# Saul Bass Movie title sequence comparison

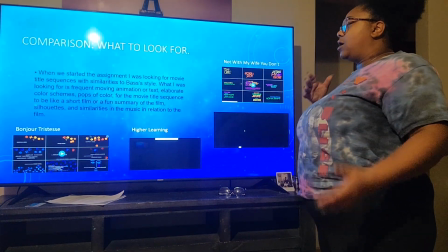(4:14)
So basically I was looking for frequent animation or text,
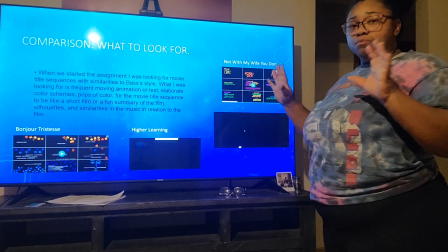(4:20)
like moving, a lot of movement,
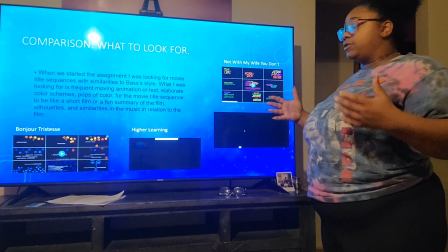(4:24)
elaborate color schemes, pops of colors, and for the movie title sequence to have like a summary of the movie in the beginning,
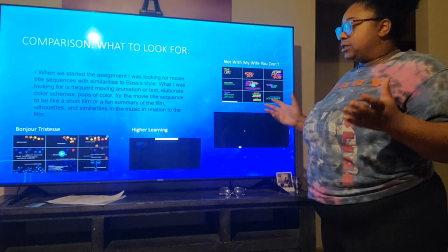(4:32)
or at least a little piece of it.
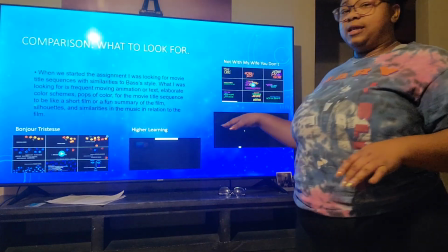(4:34)
Saul Bass also uses a lot of silhouettes in his title sequences, and we'll see some of those later on.
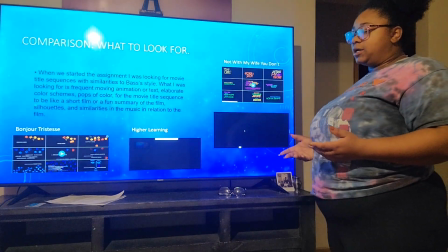(4:43)
And I was also looking for similarities in music, even though that's not something that I used for this presentation.
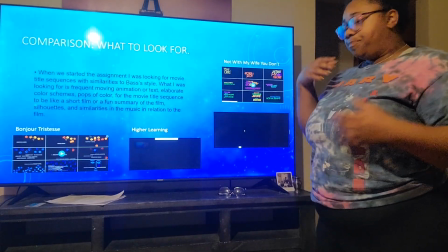(4:52)
But a lot of the time, the music, excuse me, goes along with the pace or the vibe of the movie.
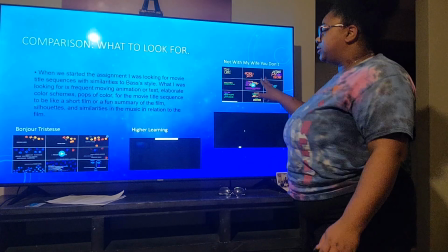(5:03)
So here we have a couple images. These two images. This is one from Not With My Wife, You Don't.
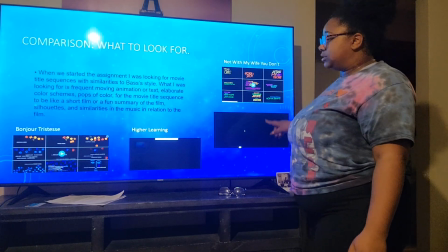(5:09)
You can see the different color patterns that he uses here. Same here with Bonjour Tristesse.
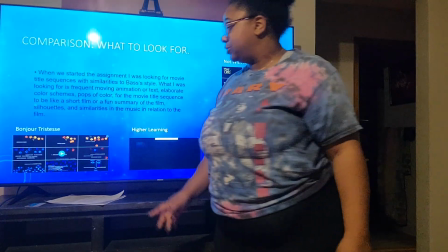(5:18)
I don't know really how to pronounce that, so I'm just guessing. But you see that here as well.
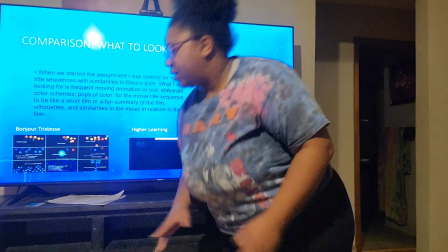(5:24)
And then a couple video clips.
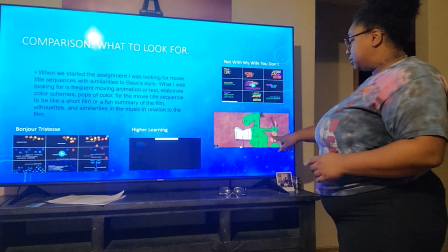(5:29)
So here you can see the animation that he uses in the title sequence.
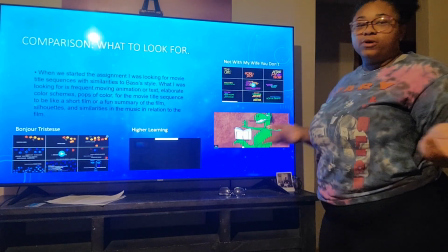(5:36)
It's kind of like a little like cartoon before before the movie starts, almost like in Pink Panther.
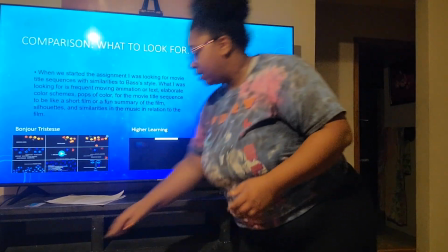(5:44)
So that's pretty cool.
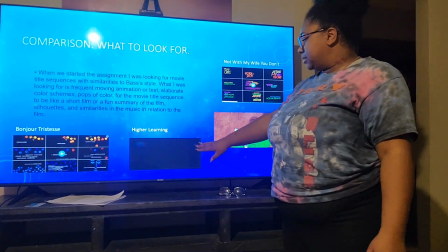(5:49)
And then so this is from Higher Learning,
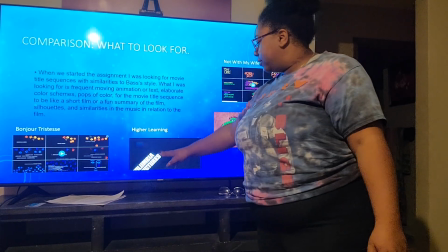(5:54)
and you can see like the odd angle that like he has the text coming in at,
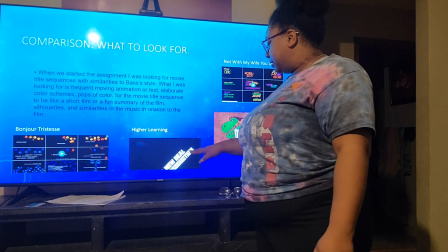(6:01)
and then it exits the screen from there.
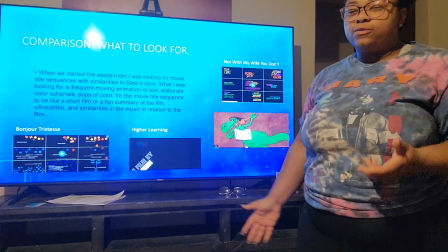(6:04)
Just different creative things, especially like with movies where it's like hard to be creative like that.
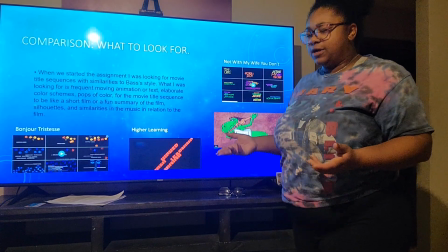(6:12)
I feel like Higher Learning was kind of one of them. Yeah.
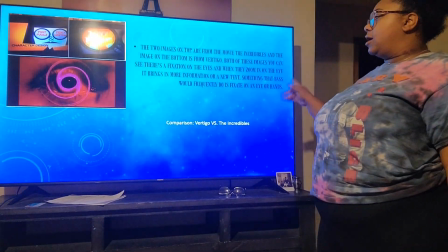(6:19)
So here we are comparing Vertigo with The Incredibles.
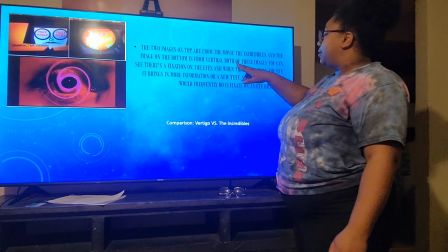(6:26)
So in the two images, you can see that the one on the top, obviously from Incredibles, the one on the bottom is from Vertigo.
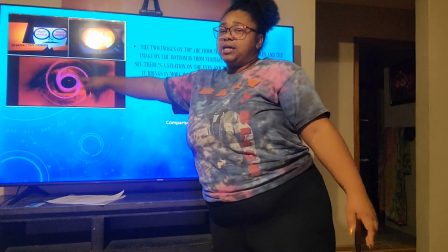(6:34)
Both of the images, you can see that there's like a fixation on the eye, or there's something over top of the eye.
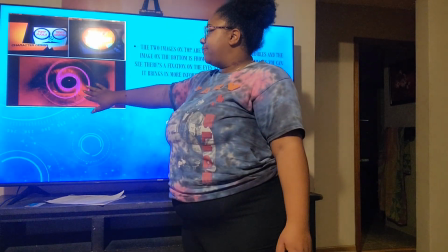(6:42)
So that seems like the main focus at first, and then it zooms into a text,
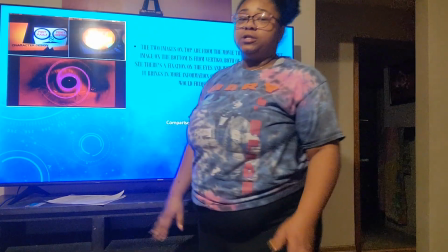(6:48)
and that is the important information that they're bringing your eye to focus on.
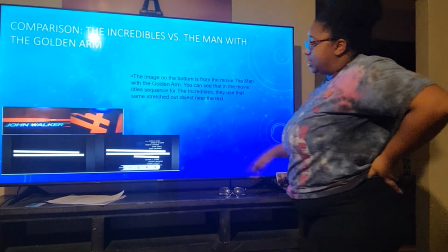(6:59)
So here we have the obviously Incredibles and the Man with the Golden Arm.
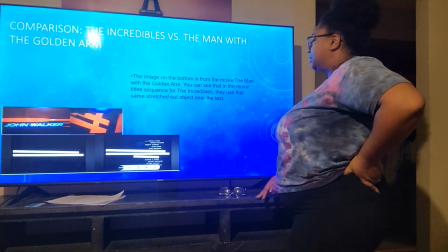(7:07)
So the image on the bottom, you can see that they use the same,
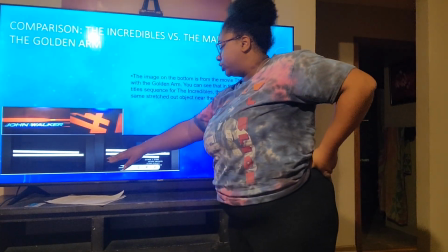(7:14)
well, both of the images use the same like stretched out figure around the text.
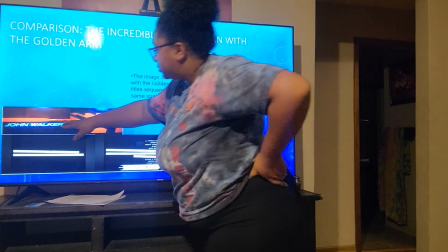(7:20)
This one is in between it, and this one is on top of it.
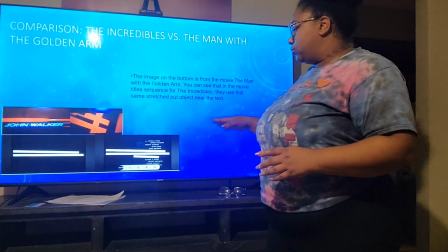(7:24)
And usually lines are used to create emphasis or boundaries.
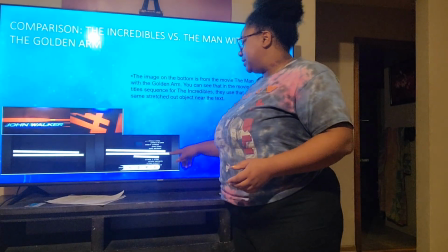(7:30)
So that's exactly what they're doing here. They're putting these lines here to create emphasis on the text that's on the screen,
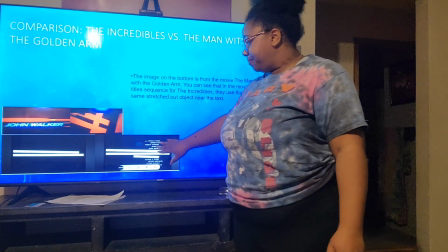(7:38)
and then it uses the lines in the writing in lighter colors with a black background.
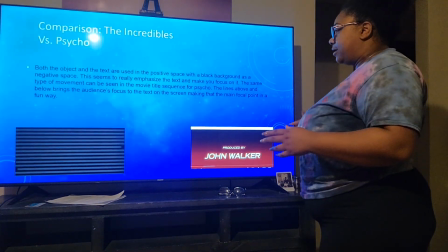(7:50)
And we'll also see that kind of setup as well here in Psycho.
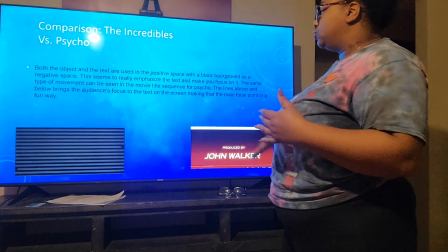(7:56)
So it used that black background to create a negative space back there.
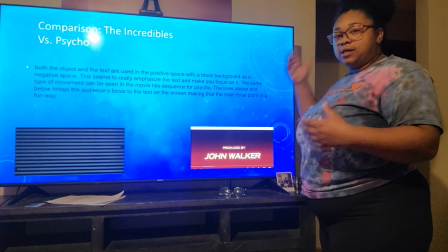(8:02)
And the image and the lines are the positive space.
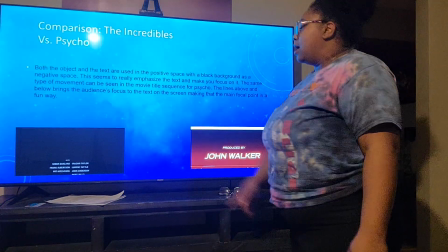(8:06)
And you can see that comparison here as well with the movie Psycho,
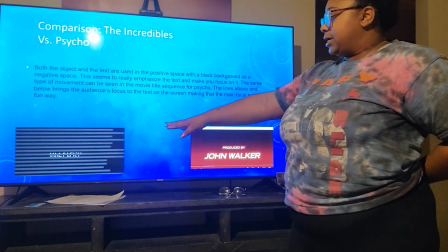(8:14)
the OG Psycho. See how they have these lines coming in, so then it's emphasis.